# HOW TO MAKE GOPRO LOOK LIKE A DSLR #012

Hey gang, guys, Jaryd here from Gopro Tools and Films, and in this tutorial we're going to show you how to make this footage look like this footage.
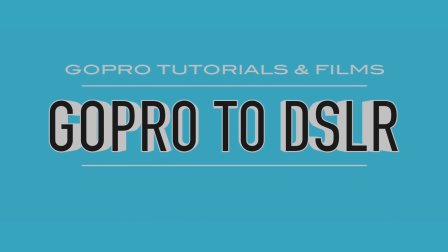Right, so first thing you guys want to do when you're trying to make your GoPro footage look like a DSLR is put your color profile on flat. And the reason why I choose this to put it on flat is simply because your DSLR doesn't have the same GoPro color settings that you do. So obviously putting it on flat gives you that capability in post-production to match those shots to your DSLR, which is crucial to make your GoPro footage look like a DSLR. Now the final thing you want to do in your settings is play with your field of view. Now I recommend putting it on medium or narrow to get rid of the fisheye effect that the GoPro already has. Now a big thing that DSLRs don't have is this fisheye effect.
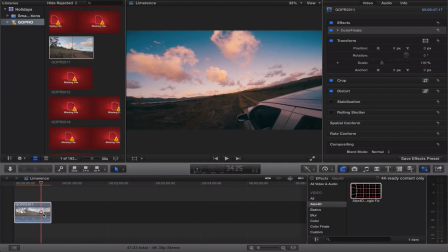Now you can remove it in post, which I'll show you guys in a second, but putting it on your field of view on medium or narrow is really, really helpful. Now one reason why you wouldn't want to put it on medium and narrow is because you can't use the 4K capabilities that the GoPro Hero 4 Black is capable of. So I'm just going to show you guys how to do that in post-production and get into some other tips and tricks to make your GoPro look like DSLR footage.
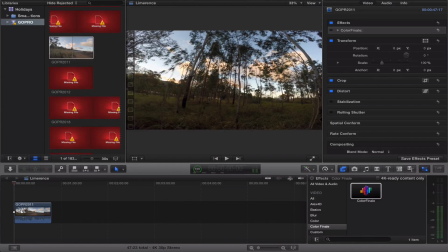Alright, so once you guys have gone out and shot with your GoPro, you want to chuck it straight into Final Cut Pro and you want to color grade it. Now the reason why I like to color grade my GoPro clips is simply because you don't have the same color as a DSLR straight out your clip. So I color grade mine with Color Finale. So I just chuck that on.
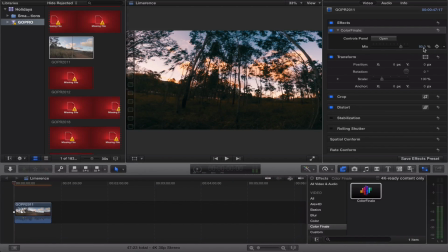I like to put my mix at 80-70% simply because GoPro doesn't have the same amount of dynamic range and saturation levels as a DSLR would. So you're going to have to push its mix down just a little bit. I open it up. And first of all, I've got a LUT on.
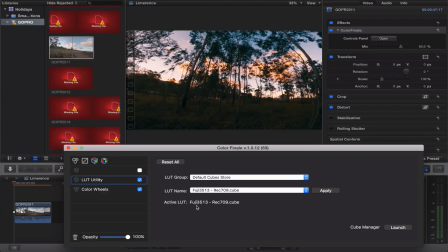Now right now I've used a Fuji 3513 Rec 709 LUT. Now next thing I want to do is go to my color wheels, and simply for this shot, I've actually boosted the saturation up a little bit. So I could have maybe boosted my mix up a little bit as well.
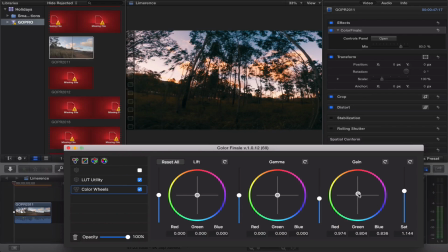Now I've pulled down the highlights just a little bit more, and I've added a little bit of red pinkish to the shot, simply because of its sort of sunset time.
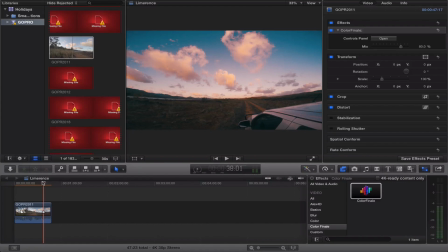If you go over here, it just gives it a nice effect to the GoPro clip.
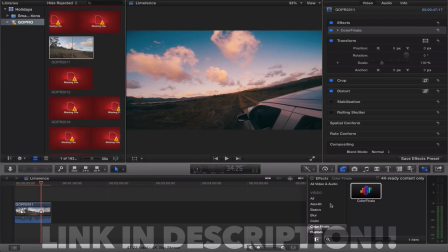Alright, so the next thing you guys want to do once you've done is you want to go down to the description and you want to download this free plugin by Alex4D. And it simply gets rid of the fisheye on your GoPro. So you just drag this straight on and that'll straight up get rid of the fisheye.
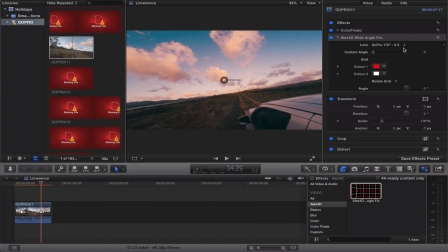Simple as that. That's all you guys have to do. You can play around. You can put it on 170, that's 127, which is the medium profile, and then 90 degrees, which is the narrow profile. So all these will give you different effects, whatever you feel is the best for this shot. So it looks like this one, it sort of looks like it's gone a little bit too far here. So I might just go to the 127.
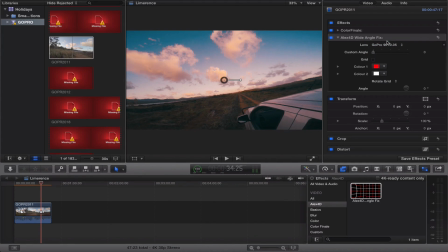It's pretty flat, try 90. No, so I'm going to go for the 127 for this shot. So that's how to quickly make get rid of the fisheye effect. Next thing you guys want to do is you want to go down to an effect that Final Cut Pro already has in it, and it's called Letterbox.
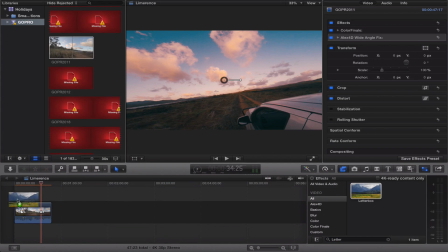So search up Letterbox. Drag that straight on. Now this is not so much to make it look like a DSLR, but make it look more look like film. So there's two letterbox, just gives you a nice different aspect ratio. So I like to put mine 2 to 0.35 to 1.
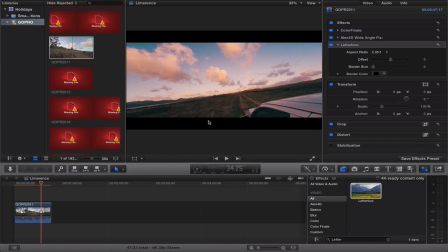That gives it a nice effect to it, and you know, it gets rid of also a little bit of the fisheye on the corners there. The last thing you guys want to do to get the best, make your GoPro footage look more like a DSLR, is you want to do the last video that I did, is that high dynamic range thing.
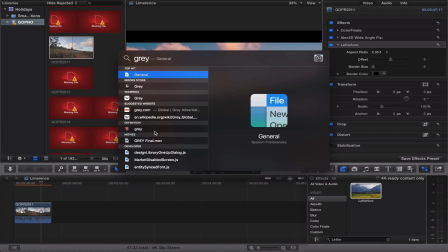So you want to search up your gray JPEG that you've got. So I'm just going to search up gray. And here it is, so just down here, my grey PNG that I've got.
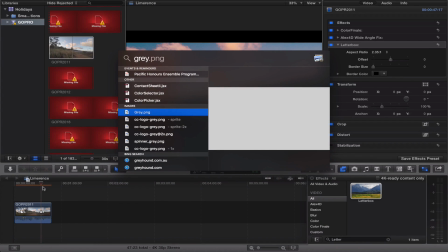I want to drag that onto my clip, try to start here.
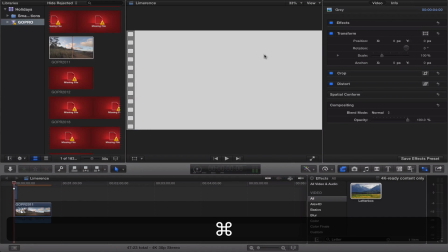Let's go back down over here, get rid of that for a second. Now, first of all, you guys remember using that tutorial I showed you, it's going to be completely grey. You want to go to blend
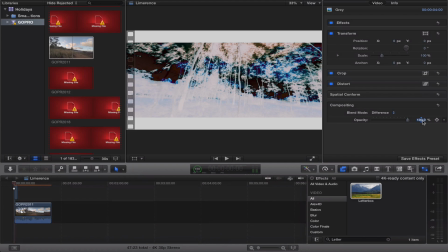mode, chuck it on difference, and you want to put it down to maybe 5-2%. And as you can see, it's also affecting that black section here.
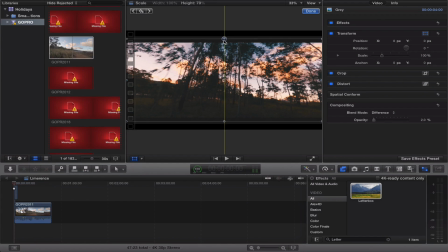So you want to go over to the transform button and drag that down just to the letterbox. So let's go to about a little bit lower. So what that'll do is just give you a nice high dynamic range look to your shot,
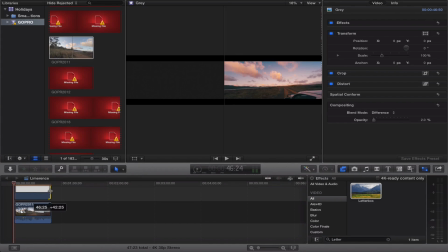which is exactly what you want for your GoPro, because the GoPro doesn't have as much dynamic range anyway as a DSLR.
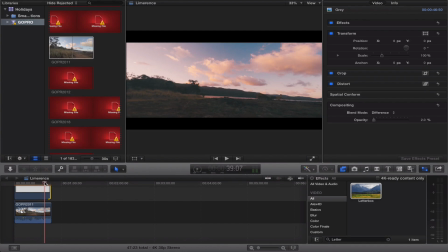So you go to the shot that we're talking about, so let's just go to here maybe, and the difference is pretty noticeable.